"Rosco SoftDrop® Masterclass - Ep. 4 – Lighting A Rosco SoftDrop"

Okay guys, welcome back. Next phase.
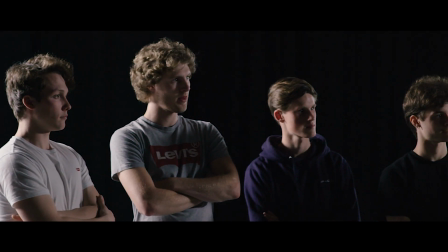[0:04]
So the backdrop photographer's done his work, the art department have done their work, the rigging grips have been busy, the backdrop's hanging. The only thing that remains is to light it.
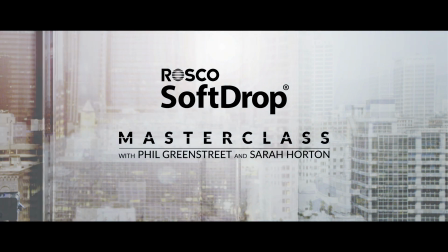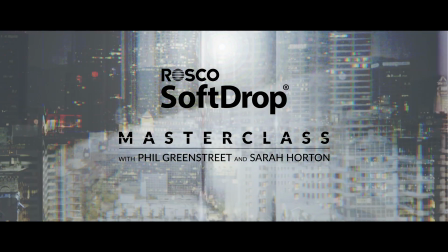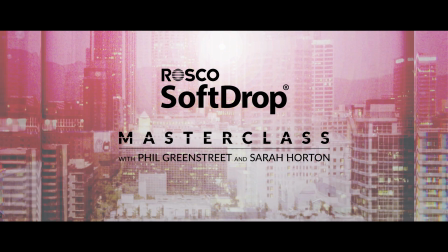We need some cinematographers, so we've brought two along for you.
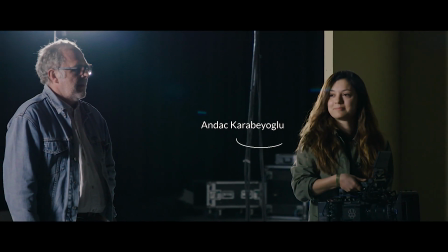[0:35]
We have Andac, who's a working cinematographer in Berlin,
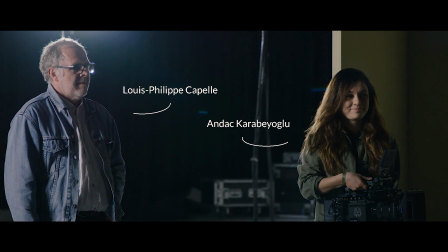[0:41]
and Louis-Phillippe, who's a cinematographer based in Brussels.
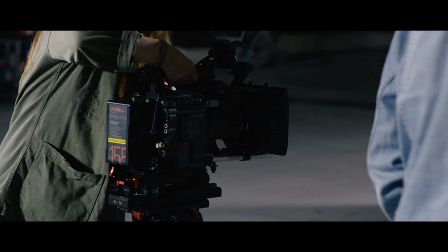[0:49]
To create the day effect, front light is easy. It's a soft wash of light from above, much like light in the real world. Skylight comes from the above, shines down. That's the best way to light the front of a soft drop. For night lighting, I think of lights in a city at night as being the reverse, as being a bottom-up lighting. So that typically it's lights in the town shining up towards the sky.
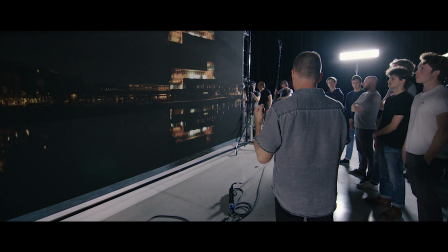[1:23]
Here we are at the back of the soft drop. We're going to light from here to create the night effect.
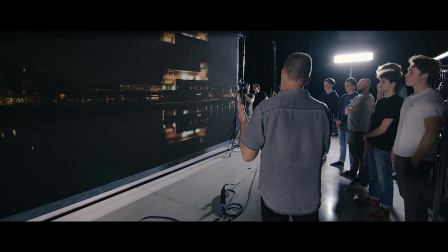[1:28]
You can see that it's basically a blackout effect, so the light areas will let light through, the darker areas won't, so effectively the windows in the buildings will light up when we backlight it. We're going to start out with a very simple backlighting plan.
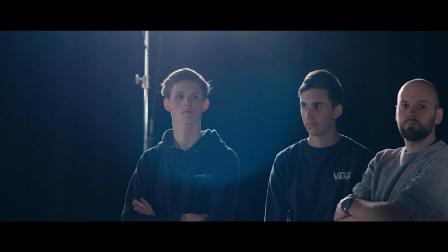[1:41]
You don't want to light directly because you'll see the sources, so we like to light from below, shining up the drop.
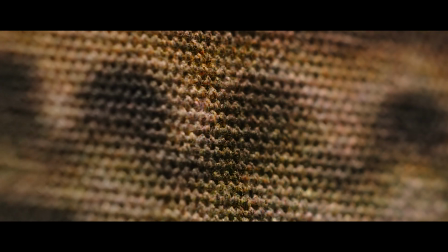[1:48]
Because SoftDrop is made of cotton, it's a woven fabric, if you place lights directly behind it, you'll actually see the sources through it, which is something that's obviously not desirable. However, if you can get them low down at a high angle, the weave of the cotton effectively acts like a louver and you get an extinction, so you cannot see the lights if you're at the appropriate angle. And we'll start out with a nice even wash of light, and then we'll add a few bells and whistles later.
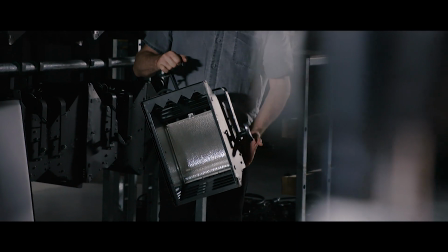[2:20]
We're going to use these asymmetric cyc lights to create that. It'll just be a nice wash of light up the drop. Nighttime cities tend to be a bottom-up lighting phenomenon because the lights are in the city and they light up the sky.
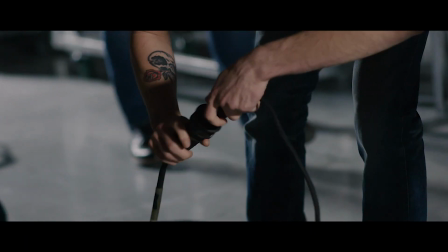[2:36]
So what you want to do is pull them in closer, I think. It looks pretty good.
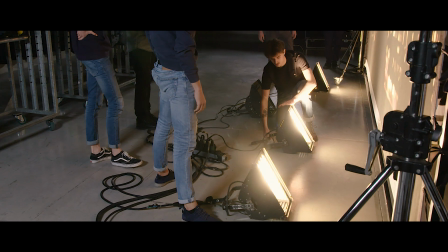[2:45]
Let's see how the drop-off is. What we've now done is we've got a hot spot here in the water, and here.
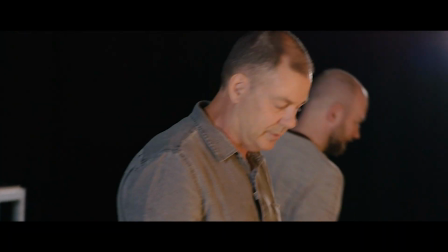[2:53]
So let's go back to the way it was, where it looked pretty good, and just go even. Then kill the front lights.
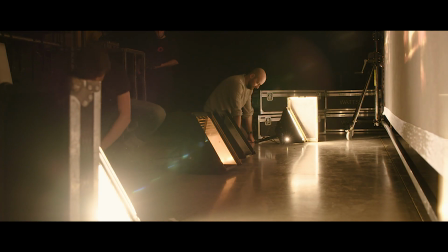[3:00]
Can we kill the middle light, please? Kill it because the reflection. Okay, can we bring the other two lights closer to each other?
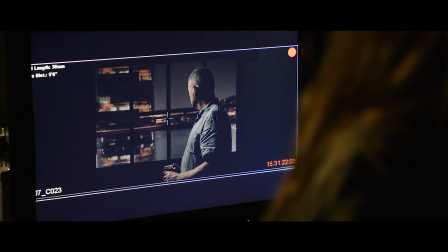[3:09]
Yes.
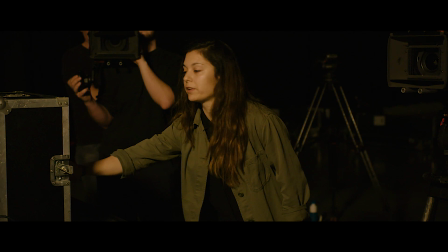[3:10]
You see, already it's much different, and the reflection of the water is already changed a lot, and it looks much more like a night scene.
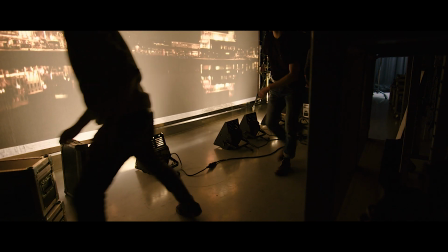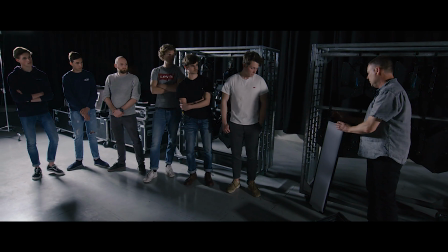[3:25]
Moving to the front, we're going to be using Rosco DMG mix lights.
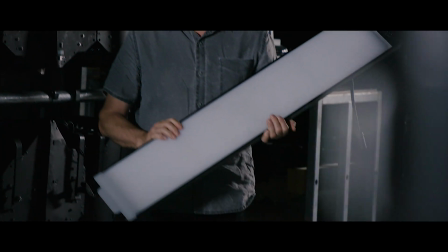[3:30]
They're a good choice. They provide a nice even wash of light. This will be top down, as most daylight is. They have a great range of color temperatures, which means that you can create a variety of lighting effects. And they also do some really good colors, including colors that are kind of difficult to make for LEDs,
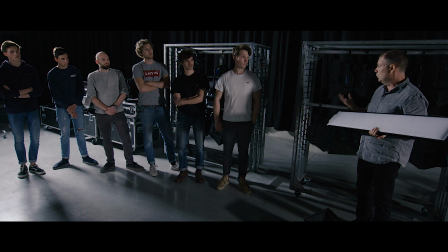[3:48]
particularly in the cyans, which makes for a good moonlight look, and in the reds, of course,
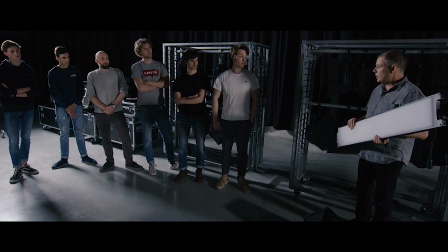[3:53]
which goes to a more of a sunset feel. So this is what we'll start with as the baseline, and then again, once we've established the baseline, we'll add some more lights and make them sing a little more, depending on what the cinematographers tell us.